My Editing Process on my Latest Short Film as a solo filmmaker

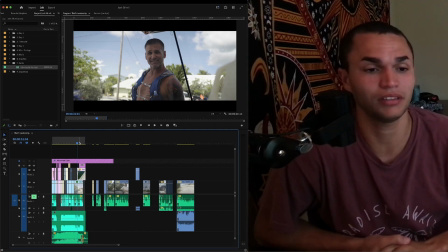[4:13]
I ended up coming back and watching this and I was like, you know what? It's not terrible. Hello. I'm feeling all right.
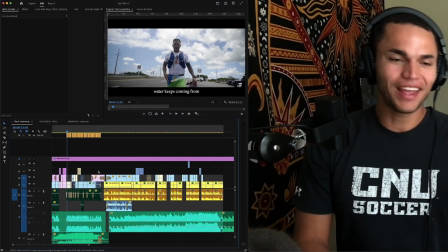[4:18]
Okay. So we have the intro completed.
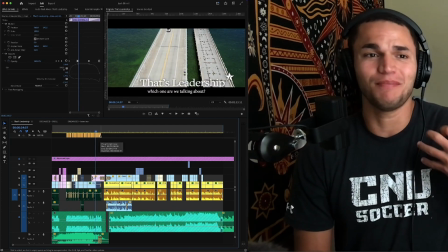[4:21]
This is the hook, the catching your attention and making you be like, oh, this is a cool energy and professional.
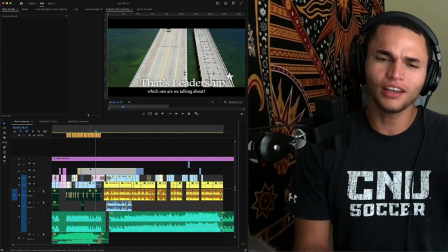[4:28]
Oh, this is, this is cool. and like showing you a little bit of the struggle a little bit of the you know the grind um but not showing the
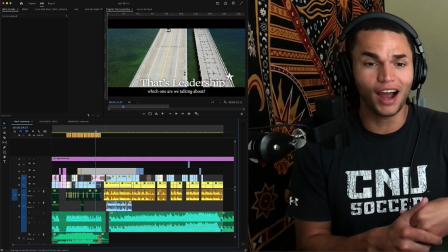[4:36]
fact that he like didn't complete the race it's like yeah it was a grind but not showing it all right and i wanted to
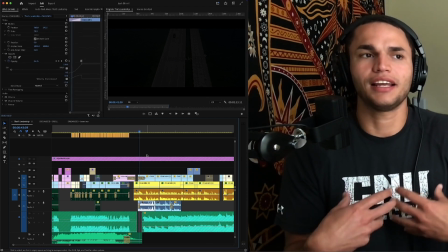[4:43]
start with like a way to introduce josh in like an emotional way when he says
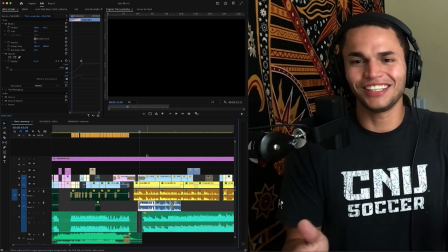[4:48]
hey i'm josh fisher it he actually just says josh fisher 50 mile race like like you would in the military like it's so like so classic
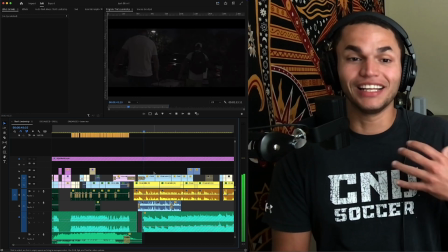[4:57]
Josh I personally like really like this part like it comes in
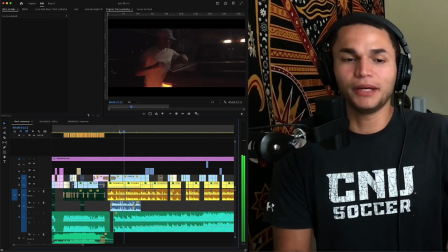[5:01]
and it fades in and he starts talking the music is slow and it like builds I've really like tried to pace it with the music I think it's
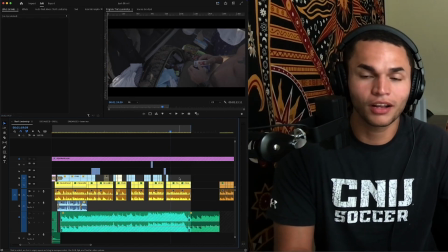[5:09]
pretty powerful I am not quite sure where I'm gonna want to go next but I never really know where I'm gonna go next so I'll
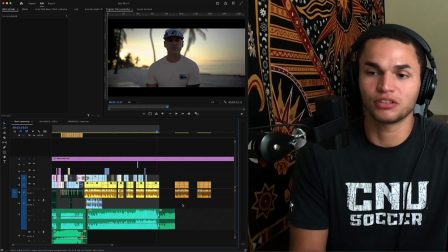[5:17]
probably change the song soon after this one and i want to actually start incorporating the day of dialogue so
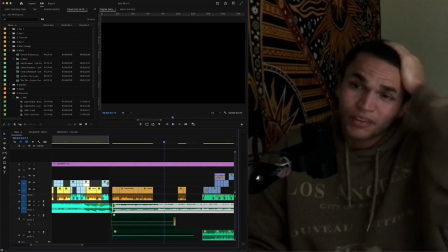[5:26]
i've now worked on it for about three hours today and i don't feel like i've gone forward
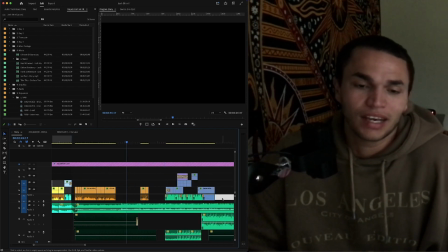[5:35]
i had this whole section over here that i've taken out i just don't know how i'm trying to start the actual story like i feel like
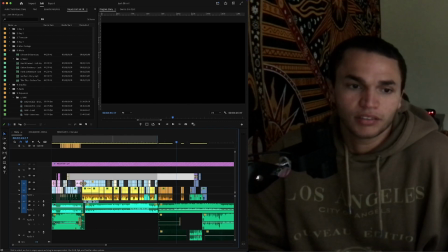[5:43]
i've done i've made two intros that's what it kind of feels like now it's like when where does the story actually start when you just watch this
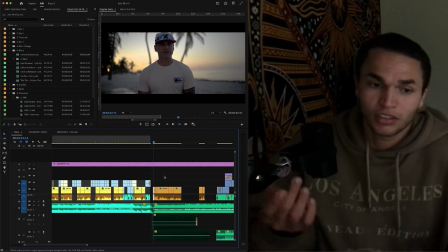[5:51]
and you don't hear the backstory you don't know what he's doing yeah they're starting to get a sense of why he's doing it but but like you don't know what he's
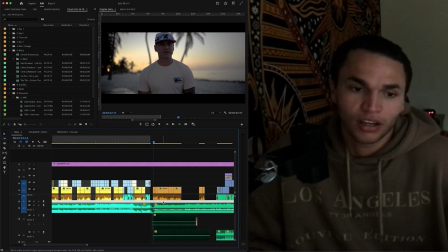[5:58]
doing i don't know i think i'm also iffy about this song i'm iffy about how this one ends i just don't think
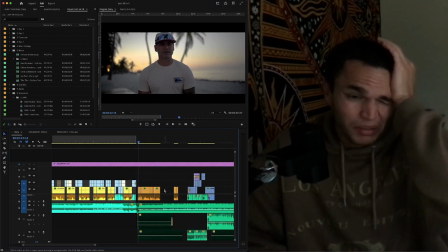[6:05]
it's super great maybe i need a better song for this next
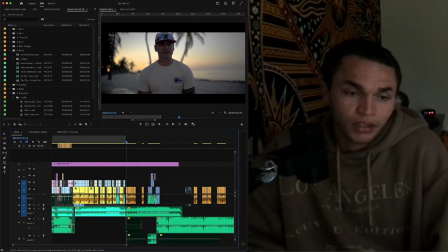[6:09]
part i really don't know i'm kind of kind
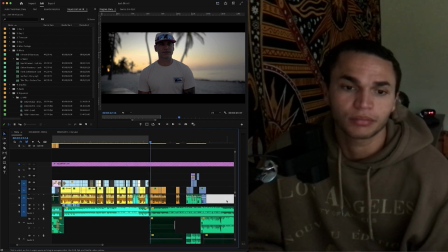[6:15]
of stuck i'll have to figure it out at some point soon how did i get unstuck you might ask well it started with eight hours of me being stuck and then i worked directly with my co-worker and i was like showing her the film and showing her where i was stuck and why i was stuck the the turning point was when i said let me just show you my options so I played the different options explain them out when I saw her kind of vibing with the second option now I was like okay okay yeah I kind of like it too now that I'm thinking about it and then I placed something I just put something there and then I got unstuck and then I just grinded through it and then I knew it would flow once I figured that out and I think it's like better than I it's much better than I had originally so I'm really happy with it i'm proud of myself so here we
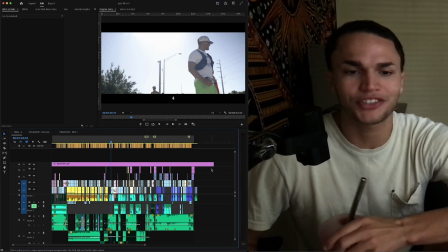[7:08]
are we have a complete first episode of that's leadership and i am really proud of it i think it does a really good
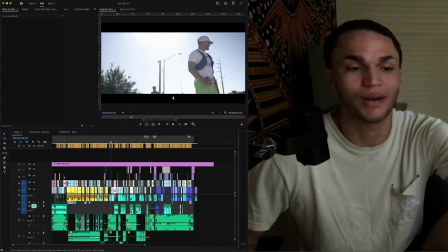[7:16]
job like telling the story in a concise way the way i see it is there's like four chapters there's the hook chapter here um then there's the intro to him and his backstory and then there's the actual race
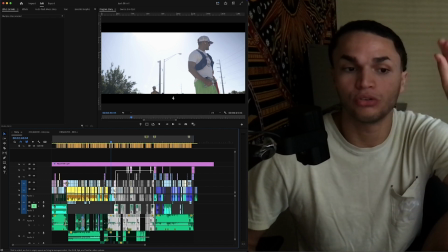[7:32]
that uses a lot of like the audio during the race and then this last section is the post race and is like the reflections and his decision to stop and and whatnot so that's all in the post race I
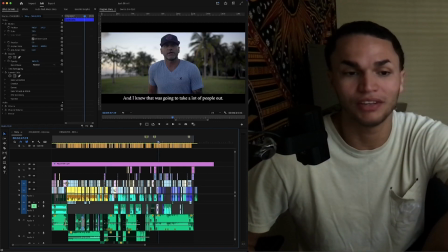[7:47]
think there's a lot of techniques that I used in making this video that are like really complex storytelling techniques and it challenged me in a way that like not other films have done but I also felt like fully equipped I think it's long enough to tell a complete story but there's still left over to like
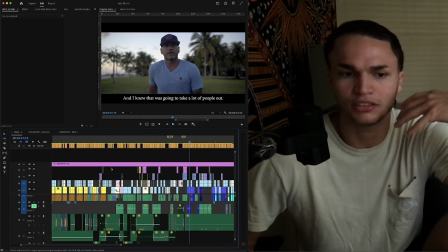[8:05]
let the viewer decide for themselves different things about how they want to perceive the story after this part where he's really low and Mike his